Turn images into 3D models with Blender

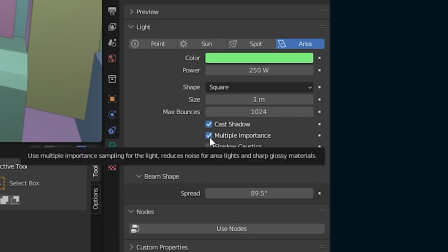So if you go into your light settings and just uncheck multiple importance, it's not going to show up in those reflections.
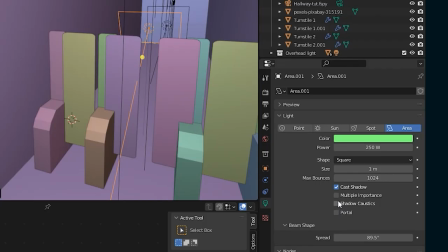Future Alden here. I do change this area light to a point light because I thought it looked cooler, but this is going to have some repercussions later in the render, which you're about to see.
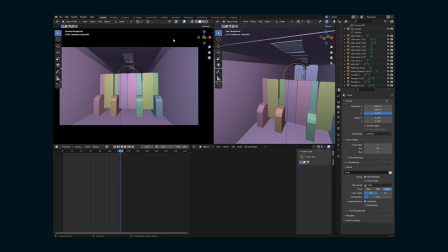Now let's get our shot together. One thing that happens to me a lot is because if you see here, even though this is just in, you know, the shader viewer or whatever, it's not playing in real time. So whenever I can't watch something in real time, I tend to make my animations go a lot faster than they normally would.
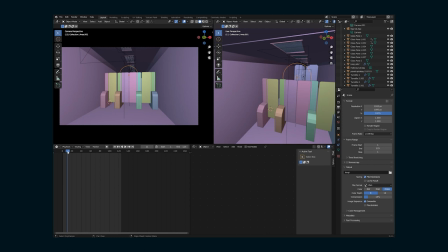And it can be a real pain to render out your entire shot, realize that potentially taking hours to do that, and then realize that your timing is off. So here's a quick way to avoid that, which I use when I'm doing all my shots.
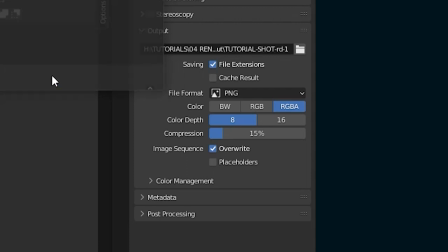If you go to your render settings here, set wherever you're gonna save it, and then change it to MPEG video.
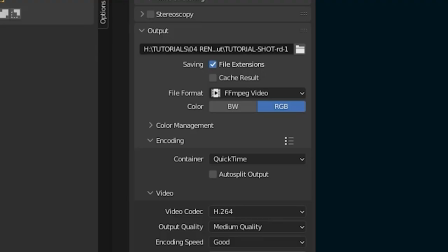Go into the encoder and choose QuickTime. And then if you go up here, click View, Viewport Render Animation,
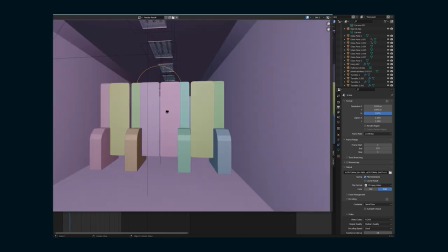it's gonna render out the animation in whatever viewport this is.
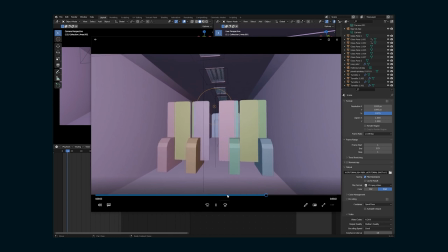And then you have a QuickTime movie where you can just really quickly watch what the speed is of this animation. So I'm gonna look at this and make some adjustments. Also, I think one thing that this animation needs is a subject going through the doors.
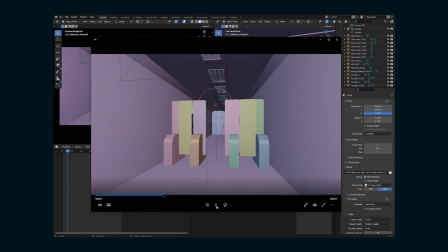It's just not as quite as exciting without that. So I'm gonna go to Mixamo, which is an Adobe website.
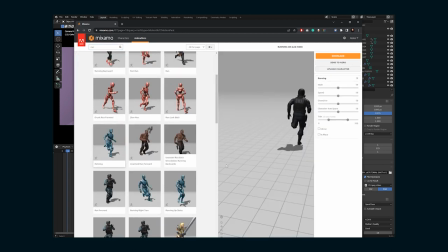For free, you can download a character and an animation and just have this SWAT team guy running through the doors.
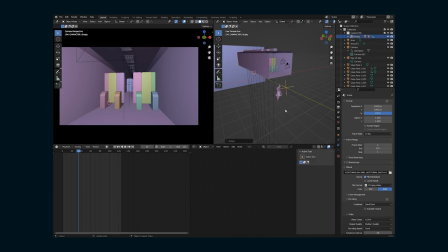This could be its own tutorial and I'm not gonna go through it, but for the sake of just having something in this shot, I'm gonna download it real quick.
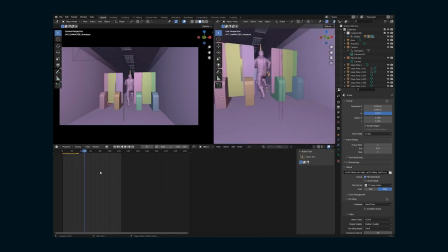Bring it into Blender, parent it to an empty so that I can set him up and scale him properly into this scene.
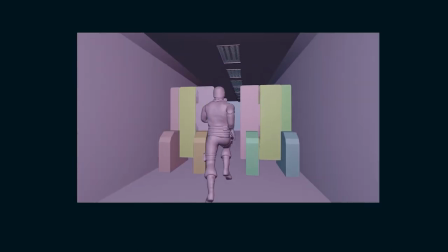And then render out a couple tests for moving the camera.
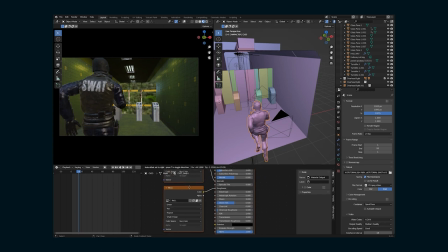These Mixamo characters usually come in very shiny, so I'm gonna go disconnect the roughness and turn it way up just so that the character has more of a matte look, and then do that for all of the materials in the character.
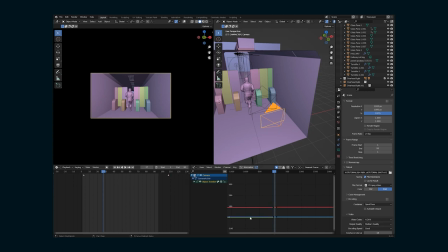Another thing I really wanna try is, you know, I'm gonna have this camera rush in following this running SWAT team guy, so I wanna add some camera shake. And a way to do that is to go into the graph editor, add a noise modifier.
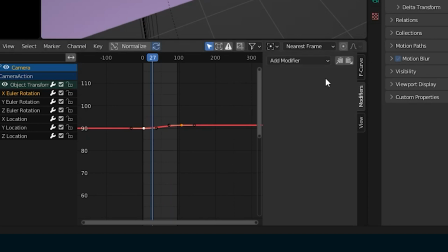I'm gonna do it for the X rotation here, up and down as if you're running with a camera.
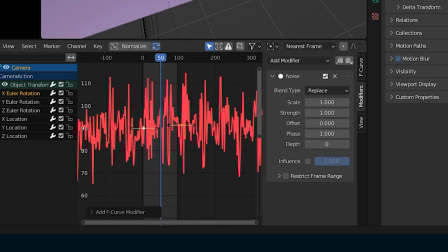And then you can adjust the intensity and the speed of this. Now it would be shaking more in the middle of the run, not in the beginning and the end.
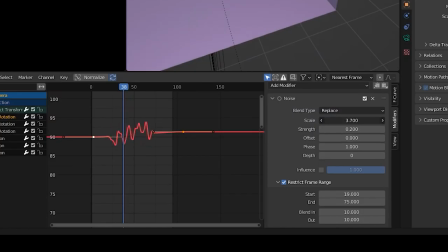So you can go into the restrict frame range. Here in the noise modifier, choose which frames you want it to start and stop, and then also adjust the fade essentially. So then it can, you know, start out as a smooth camera move, get a little jerkier as we're running, and then slow down as if you were slowing down too.
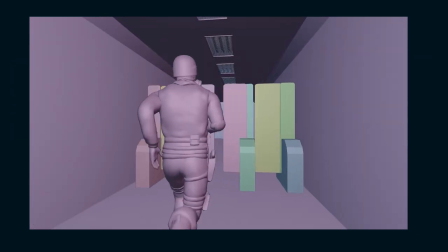And after a couple tests, this is looking good. Because the SWAT team guy is moving,
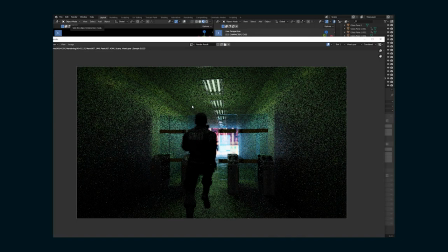I'm gonna turn on the motion blur and then render out a frame just to see what that motion blur is gonna look like. And I like it. It's not super intense, but it's definitely adding something.
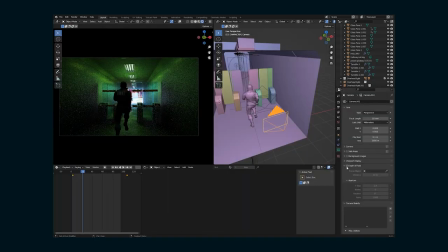So I'm gonna keep that on. I'm also gonna add a depth of field to the camera. What I like to do is, you know, choose where I wanna focus it and then turn the f-stop way down and then slowly bring it back up until I get a depth of field that I like.
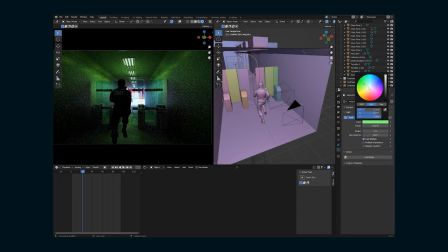Because this is all 3D and I can do whatever I want, I'm gonna actually change the color of the lights just to make it a little different than the image, because why not? So let's change all of these, this green hue to a pink or something like that.
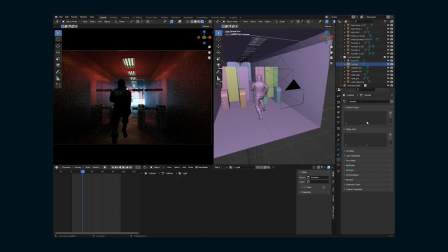I don't know. Try to make it a little more cyberpunk sci-fi or something. So I'm gonna adjust the area light. I'm gonna go in and change the emission texture on the cylinders that are the fluorescent bulbs. And that's just gonna match the background a little better too. So now let's set up how we're gonna actually render out the shot.
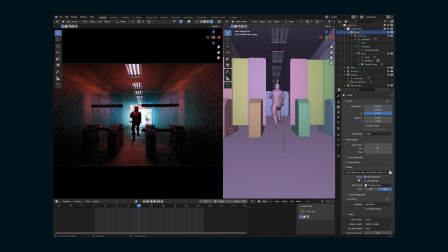I've been using an EXR image sequence multi-layer and then setting it down to DWAB lossy.